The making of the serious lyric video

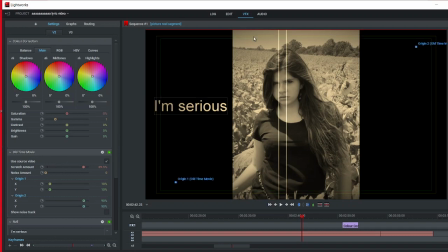(12:31)
the old-timey movie on top of it.
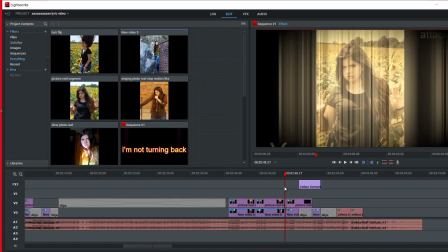(12:36)
So yeah, and then it does a dissolve into this yellow color.
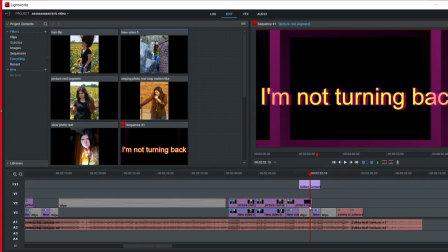(12:41)
I did a major color correction over the matrix, and then there's my not turning back,
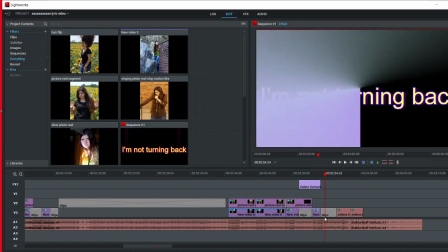(12:47)
and then if the color correction fades off, and then there's the clock because saying I'm not turning back,
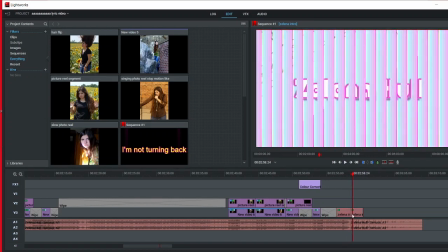(12:53)
and then there's that intro, except I have thank you for watching over it. Oh, it was not supposed to repeat. Why did you do? Wait a minute, did it repeat? Okay, what happens is what I did.
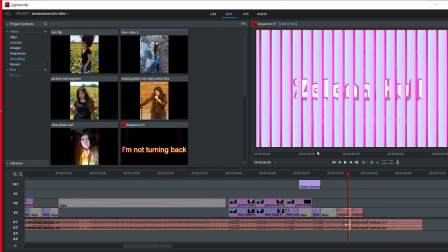(13:06)
I didn't catch this. I will just fix this right now.
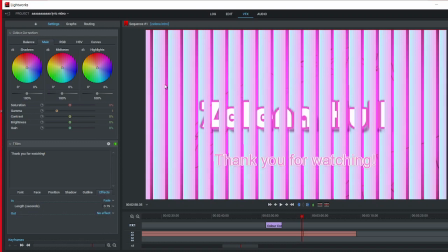(13:12)
I was adjusting the volume at the end so the heartbeat could be heard.
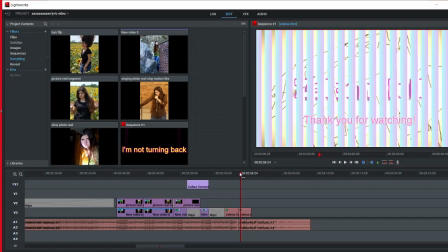(13:22)
So I'm just taking away the fade off this one and taking away the front fade off this one, so they just blend together perfectly. So yeah, so basically I made the heartbeats higher.
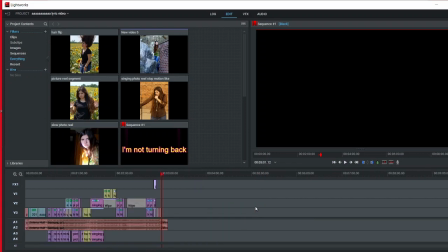(13:37)
So I hope you like this video and have a great day. Like if you like it, subscribe if you want to. There's going to be more stuff like this. I'm going to probably go over some other video editing stuff too eventually. And have a great day.